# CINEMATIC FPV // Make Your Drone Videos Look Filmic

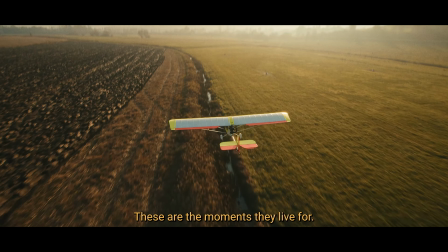These are the moments they live for, the ones they'll talk about for years.
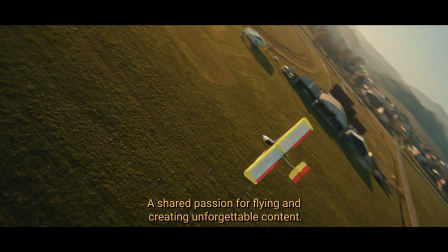A shared passion for flying and creating unforgettable content.
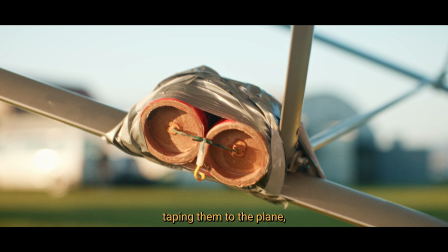As the sun sets quickly, they rush to prepare the smoke grenades, taping them to the plane, and feeling the rush of excitement.
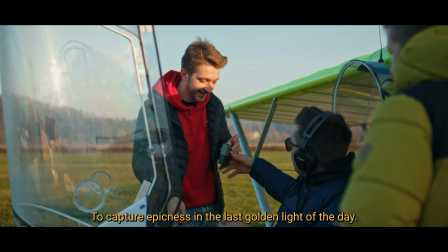Their goal is simple: to capture epicness in the last golden light of the day.
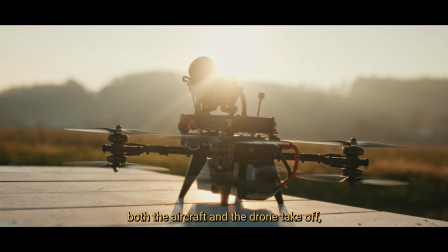With flight path planning complete, both the aircraft and the drone take off, joining in a mesmerizing dance in the sky.
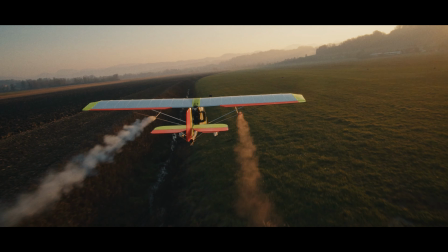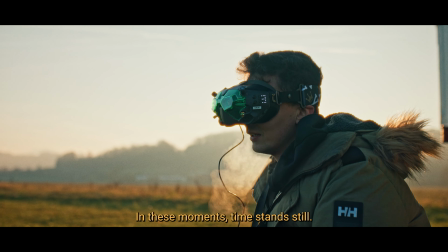In these moments, time stands still. Both pilots are fully immersed, locked into the zone.
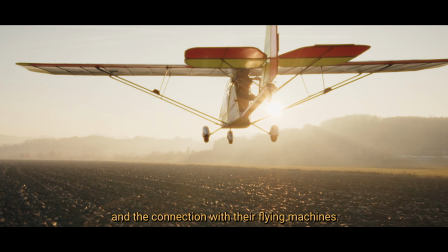They feel the freedom of flight and the connection with their flying machines. The magic of flight takes over.
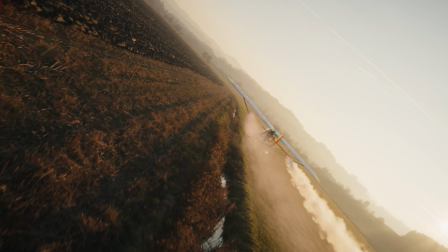It's been a while since I've done a Cinematic FPV Drone tutorial, but a few days ago we had this amazing shoot with my friend's plane,
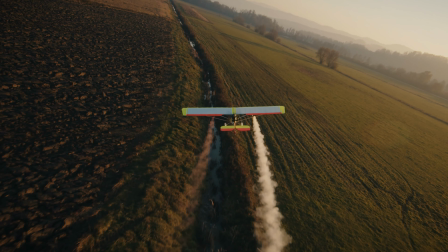and I thought I'd share some tips about how you too can create similar looking videos.
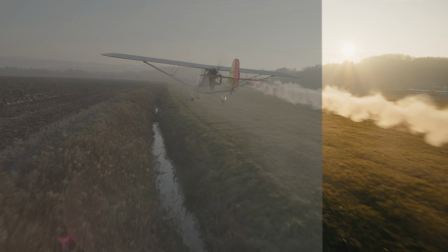So in this tutorial you'll learn how to give your FPV drone videos that filmic vibe.
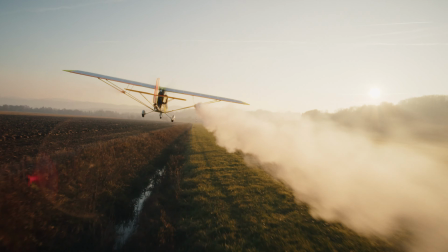First we'll dive into the flying techniques, and then I'll give you some editing tips that I use for my own videos. And hey, about that intro voiceover, that was done with Motion Array's new AI Voiceover tool.
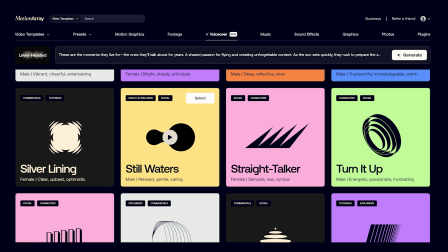They're sponsoring this video, and later I'll show you how easy it is to generate professional sounding voiceovers that immediately level up the production quality of your videos.
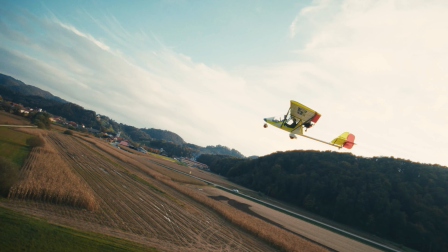But first, let's start with some cinematic FPV flying techniques. Probably my favorite move for the intro shot is some sort of a dive variation because of a
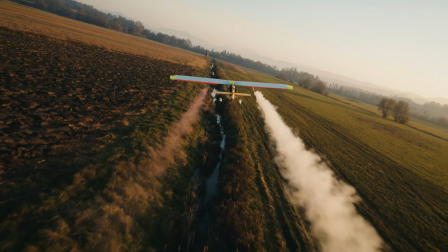dynamic entry which immediately grabs attention and hooks viewer to start watching the video.
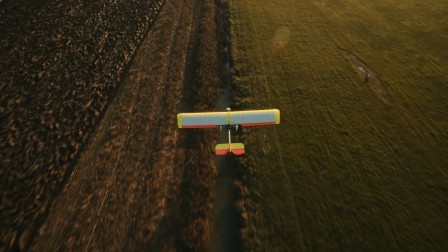It can be just a quick tilt down followed by a dive toward the subject, or an entry with a split S dive.
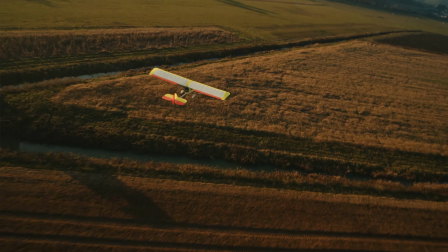Basically you start high, do a half roll, and then simultaneously use the pitch to point the drone toward the ground and dive to your subject. And for extra drama, what you can do is do the split S move against the buildings, a tree, or something that creates more depth to the scene. And this is what brings me to the second tip, which is fly close to terrain to create depth in your composition.
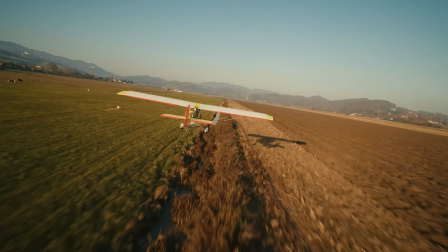The closer you are, the faster the terrain rushes by, giving a crazy sense of speed and depth.
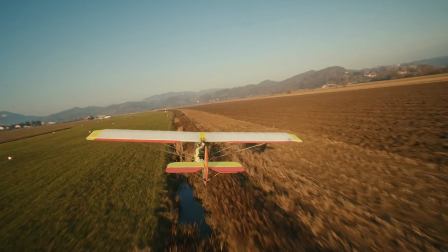It makes the viewer feel like they're flying right there alongside you, fully immersed in the action, and they can't stop watching because so much is going on in the video.
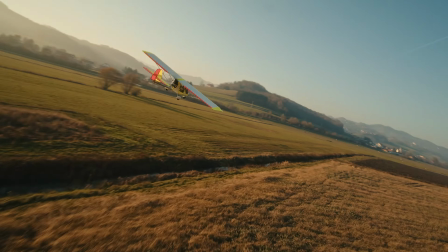And to add even more depth in your composition, try to find leading lines. Go fly above them, follow them.
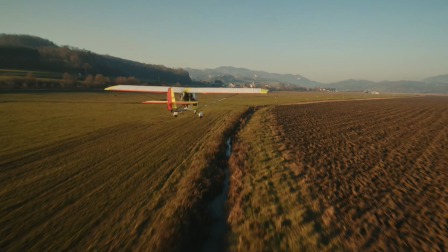In this case, I told the pilot to follow this small stream, and for extra drama we attached smoke flares,
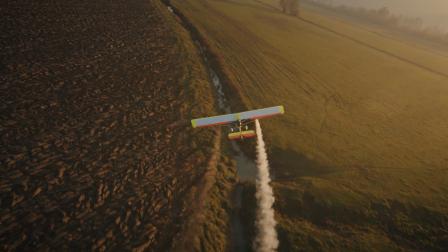which also created leading lines that helped guide viewers' eyes towards the main subject, the aircraft.
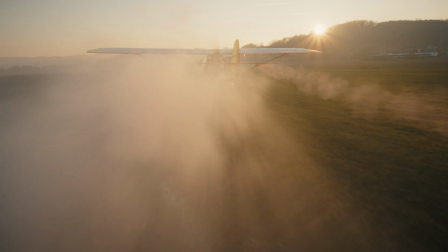The video was filmed in 100 frames per second because smoke always looks good in slow motion.
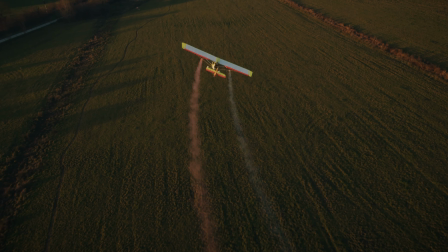Make sure that if you are filming FPV drone shots in slow motion, you're doing it with a purpose.
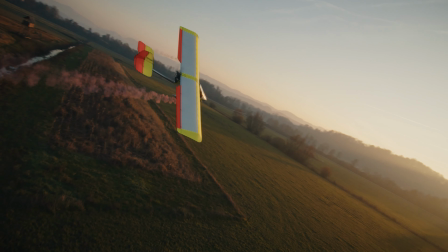To slow down the action for the viewer so they can immerse themselves in the visuals even more,
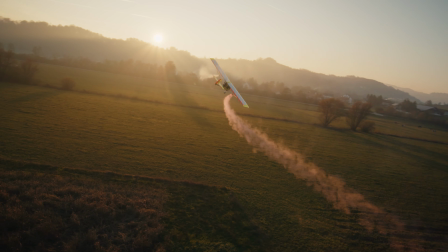because something really epic is happening and you want to create a wow feeling. Next tip, number 4. When you're following a subject, keep them centered in the frame.
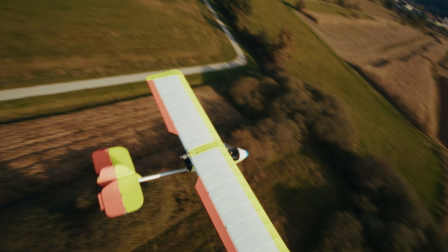It just looks the best in the FPV shots because, you know, things are usually happening very fast.
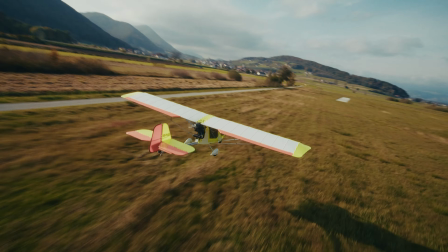The viewer's eye will usually look in the center of the frame, so try to fill it up with your subject, and the closer you fly to your subject, the more intense the shot will be. But be careful, too many close-up shots get repetitive fast, so instead of just blindly following your subject from behind,
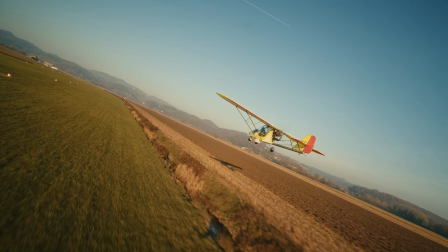mix it up, do a top-down shot, fly below your subject if you can, move side to side,
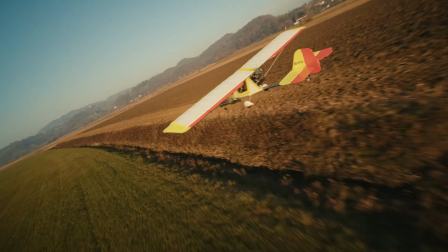add some dynamic movements like quick approaches and then bouncing away while keeping the subject centered.
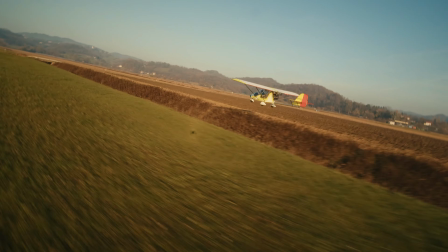This gives your viewers an immersive experience they'll love to watch. Alright, now that you've captured some banger footage, let's make it shine in post-production.
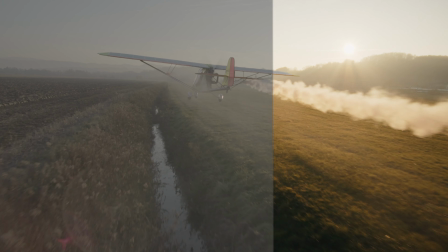But creating that filmic vibe isn't just about the looks and color grading.